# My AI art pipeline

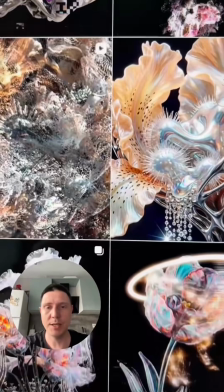[0:00]
Hey guys, what's up? I decided to document the process of creating my AI generative works.
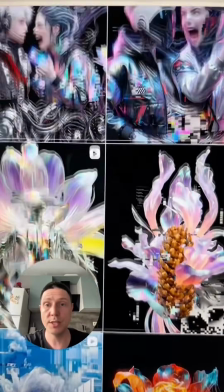[0:04]
I already have an idea, but I have no clue what it's going to look like yet, so I'll be recording this in several stages.
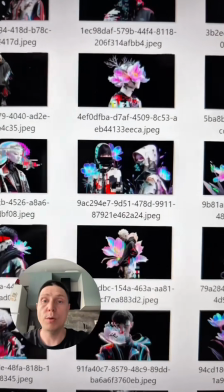[0:09]
Let's see what I end up with. I want to create a piece about big data. Neural networks need information to train on.
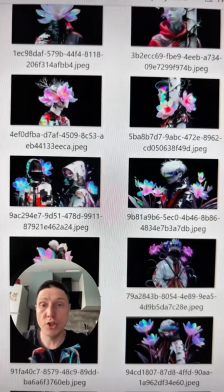[0:13]
It used to come from books, movies, ads. Basically, the entire internet was scraped. At some point, all the information ever created by humanity will simply run out.
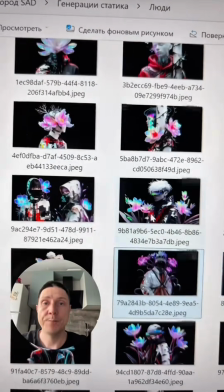[0:21]
And the question becomes, what will neural networks train on then?
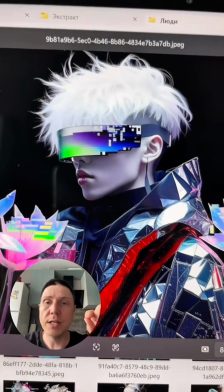[0:24]
So I decided to look into the future and imagine a neural network in the form of, like, this guy who's sucking tiny particles of information out of the void.
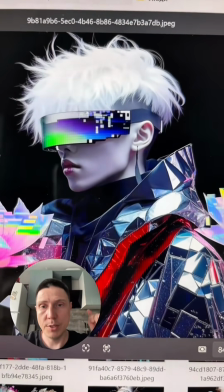[0:32]
Glitches, fragments of images, maybe pieces of code, and so on, just to gather enough data to keep training itself.
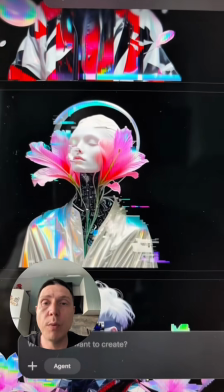[0:38]
And now I need to generate this guy and show how he's pulling that information out of space. Since the piece is about the big data crisis, and the idea that any available information, including glitches and code snippets,
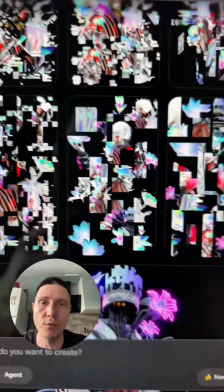[0:47]
gets processed just to squeeze out those last bits of data, I decided to load up my previous works and turn them into collages,
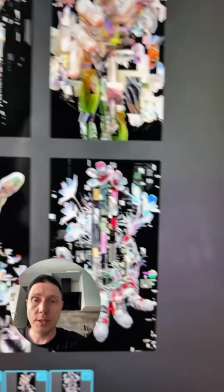[0:53]
which became a whole library of building blocks I'll use to assemble the final images. I've generated a large number of images, and I'm now trying to figure out which direction to go.
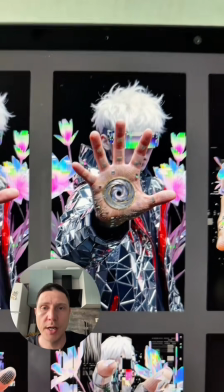[1:02]
But either way, we have our main character, a neural network pulling glitches, images, and code out of the void, like I mentioned.
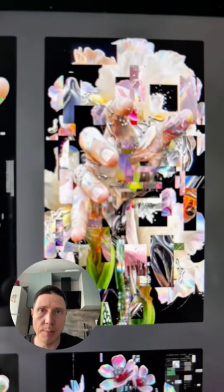[1:09]
Some things I genuinely love. They're really sick. But stylistically, they don't quite match what I'm going for.
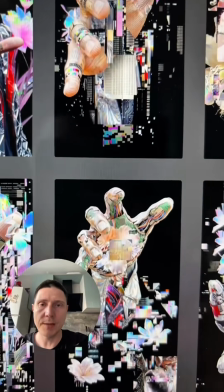[1:16]
I'll probably use something like this, but at the very least, I've got some great illustrations to build even a whole series of works.
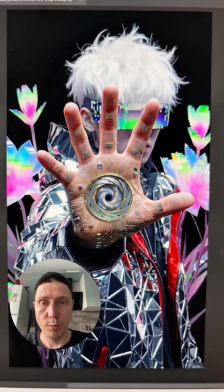[1:22]
Once I picked the base images for animation, I still had to touch them up in Photoshop. Because, look, this is the first frame.
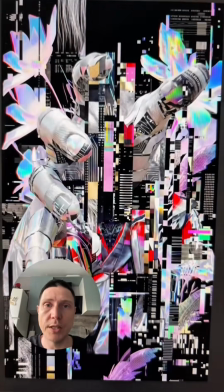[1:28]
Okay, even if I leave it as is, the second frame looks like this. And there's no visual connection between the two.
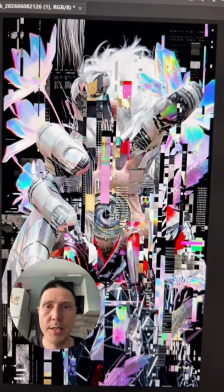[1:33]
So for example, here I need to erase something with the eraser tool and reveal this portal that all the data gets sucked into.
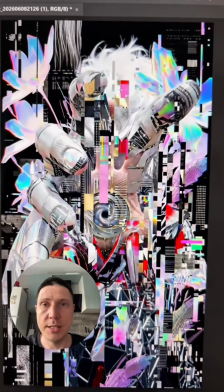[1:41]
Anyway, there's work to be done, and once I finish the final keyframes, I'll move on to animation.
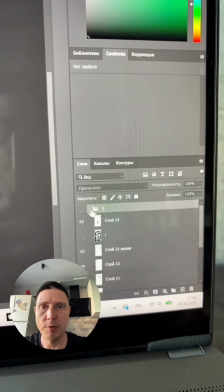[1:45]
I ended up with 5 key images, and I touched up each one. In some, I added glitches. In others, I removed elements that would interfere with the animation.
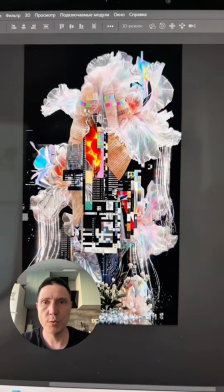[1:52]
This is the sequence they'll appear in. So we've got our story, and it's time to move on to animating in Kling.
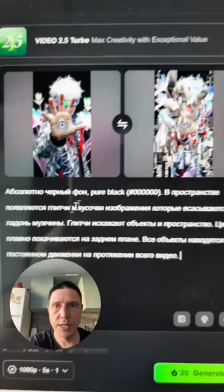[1:59]
Here I've set the first and second keyframes, written the prompt. Let's see what comes out.
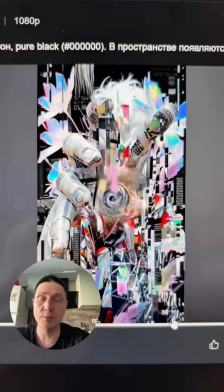[2:04]
The first take was a mess, which is totally normal with AI because it's far from perfect.
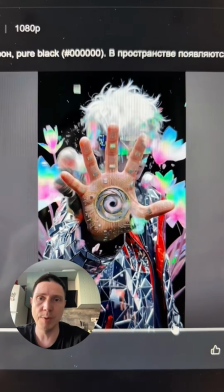[2:09]
Now I need to generate a few more shots, maybe tweak the prompt, and I might even have to change the keyframe images.
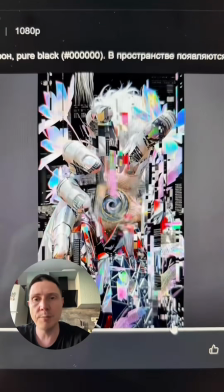[2:14]
Because sometimes when Kling sees identical objects in the first and second frame, it just doesn't animate them.
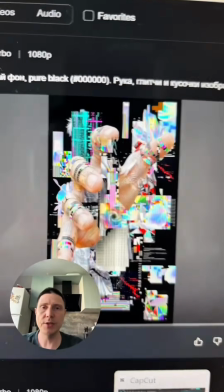[2:19]
Anyway, I went off to figure it out and keep animating. I'm done generating in Kling, spent around 400 credits, and now we're in CapCut.
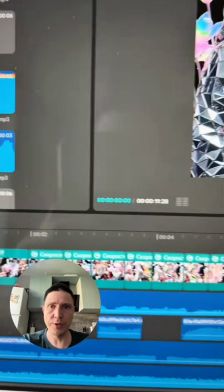[2:25]
Take a look at the timeline. I ended up with 5 shots total, and I trimmed each one, sped some up, to make the whole thing feel dynamic and engaging.
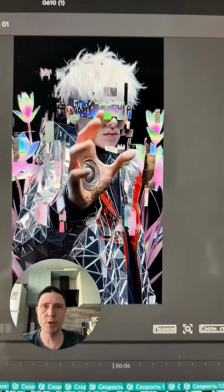[2:32]
I had to change the first keyframe. If you remember, the guy had his hand raised, but Kling just couldn't animate that moment properly.
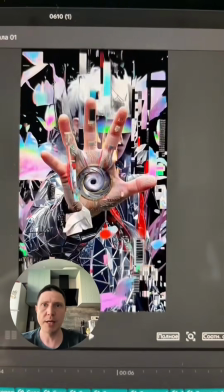[2:39]
So I lowered the arm, and from there, all kinds of magic happens. The world gets sucked into his hand, and so on.
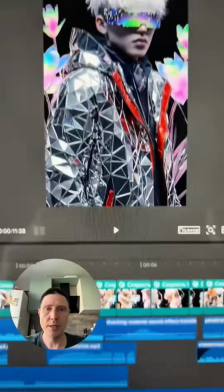[2:44]
His hand transforms, a flower appears. In short, there was a ton of work in CapCut. I also added various sound effects and generated music using an AI video tool.
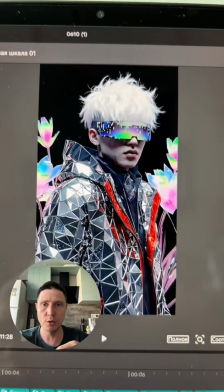[2:53]
So yeah, that's what my process looks like. If you want to see the final result, head over to my profile and check it out.
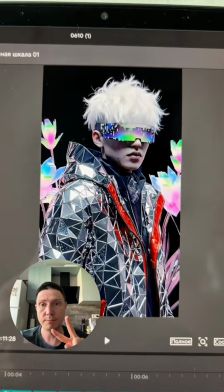[2:58]
See you!